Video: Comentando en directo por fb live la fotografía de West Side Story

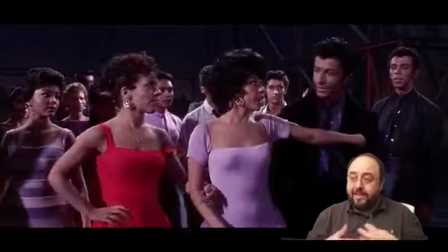te muestran las cosas, dejan a la gente bailar y que lo veas, y la cámara los acompaña y baila con ellos pero te lo muestra como podría ser también en Cantando Bajo la Lluvia
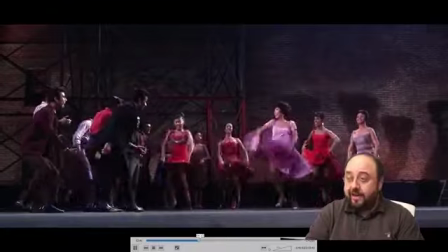entonces, sigo avanzando que es donde quería ir, fijaos que planos de cuerpo entero donde se ve todo,
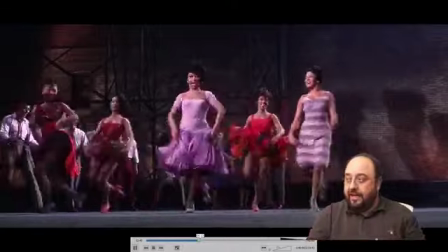ves donde están ellos donde están ellas y hacia donde se mueven o sea que lo de ir de golpe a montaje
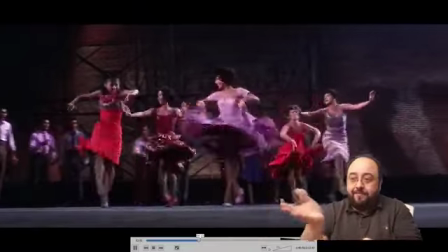super picado de fotogramas prácticamente fijaos lo largo que es este plano lo están manteniendo
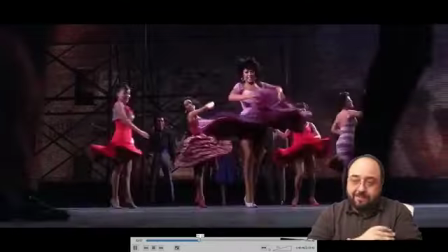para que disfrutes de esto la música es maravillosa te ponen gente adelante pero
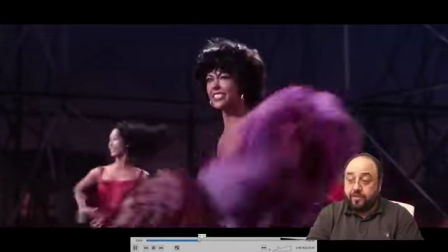a nivel práctico fijaos lo que tardan en cortar o sea que es otro tipo de cine que vale la pena echarle un ojo porque sobre todo los que hacéis videoclips
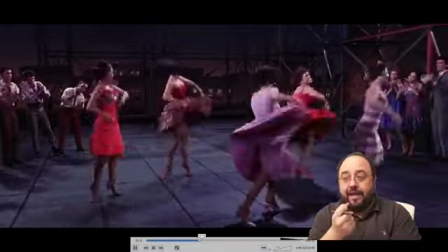os va a dar para de golpe tomar ideas de como rodar coreografías fotografías.
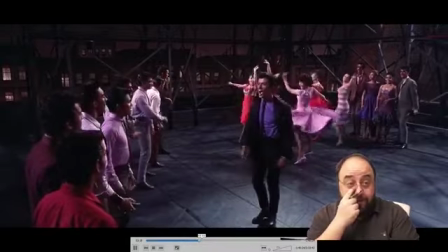Lucio Albano dice, ¿cómo crees que hoy un trabajo de luz como este sería visto por colegas?
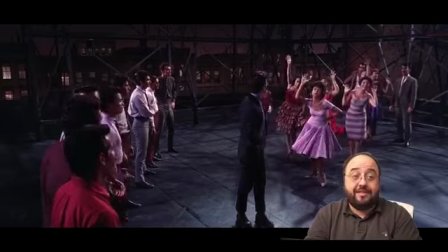Probablemente hacer fotografía de los años 60 a día de hoy sería innovador.
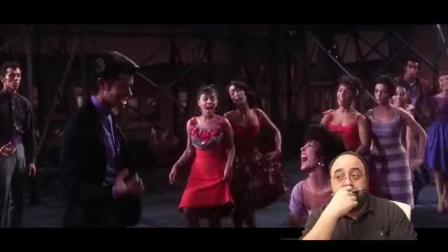De hecho, hacer una luz tan dura no sería nada habitual.
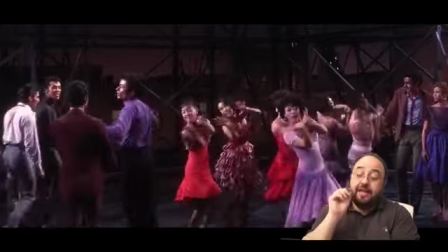De hecho, habría muchos actores que no te lo permitirían y de hecho, además, tendríamos problemas con maquillaje.
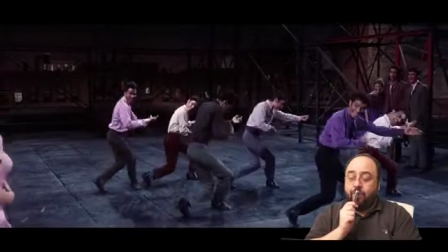Habría que hacer muchas pruebas y habría que ver cómo afrontar una fotografía así tan dura, tan bestia, incluso con estos colores así como subidos.
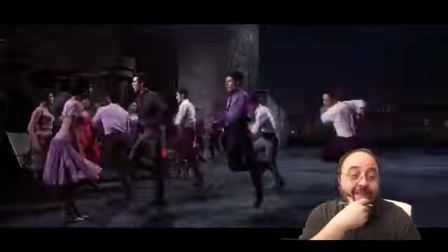Dicen D. Lewis que lo ahora es del 57 y la peli es del 61 entonces iba bien, primero fue el teatro
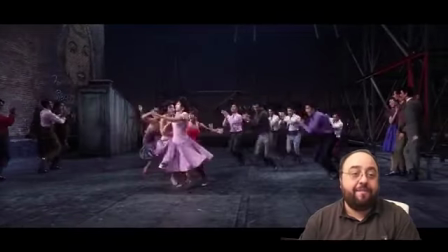Diego Canchala, ¿a qué valor de fragmento se rodaría?
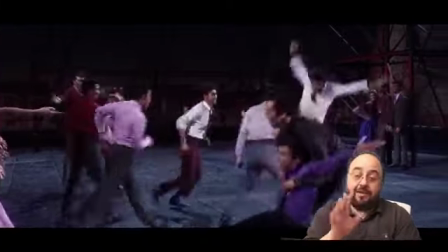Esta peli, fijaos la profundidad de campo, es enorme, y eso que la película es de 70 milímetros, con lo cual ya tiene poca profundidad de campo de por sí
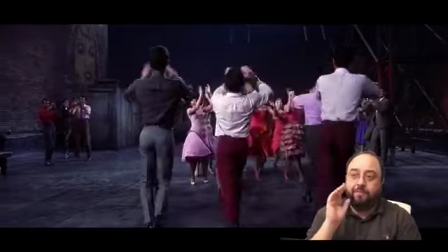o sea que realmente esto lo han rodado a un f-stop bastante elevado y encima con angulares,
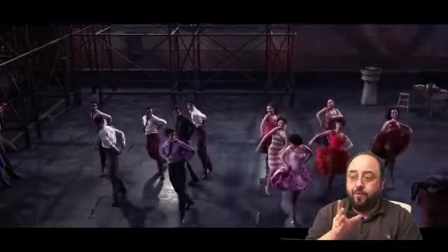porque fijaos todos son planos abiertos, este es el número más movido de la película y estamos viendo todo el rato como no van a planos cortos,
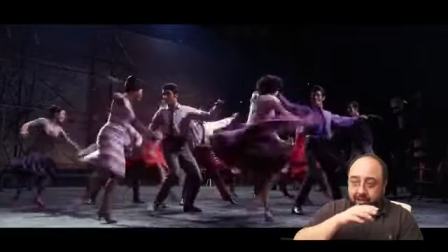como están manteniendo el cuerpo entero, te están dejando que respiren los personajes te están dejando
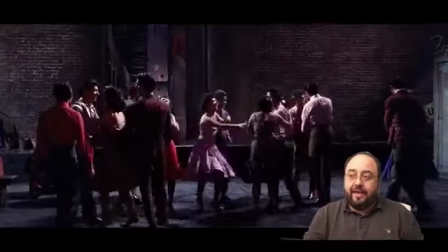verlos enteros todo el rato o sea que realmente es otro ritmo de lo que estamos hoy a mi me encanta también este look que tiene la película
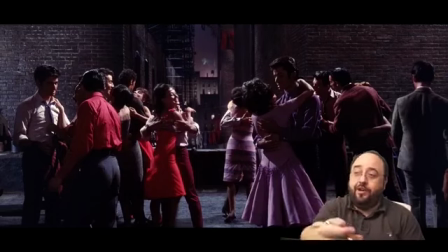de teatro porque todo este mundo de atrás que se ve como que son forillos falsos a mi me funciona muchísimo visualmente a ver, ¿dónde estábamos? Carlos Savares pregunta ¿dirías que la fotografía tiene simetría? ahora hablaremos de esto ahora llegaremos al tema de composición de nuevo porque la película
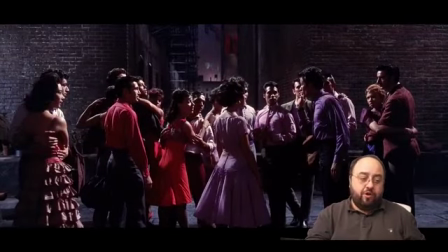fijaos cómo está compuesto este plano estamos viendo cómo de punta a punta del plano
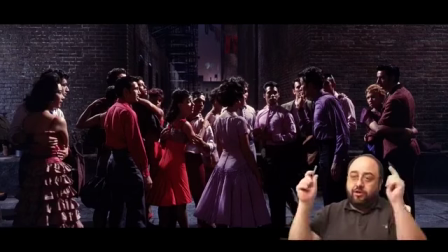lo tenemos compuesto con toda la gente están los de las esquinas mirando hacia el centro con lo cual hay una
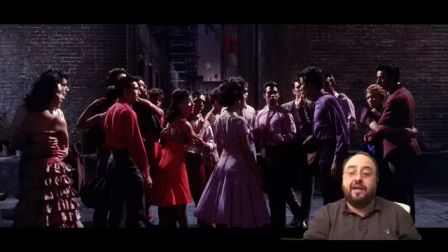composición que realmente te lleva a mirar donde tienes que mirar o sea que está muy trabajado y funciona muy bien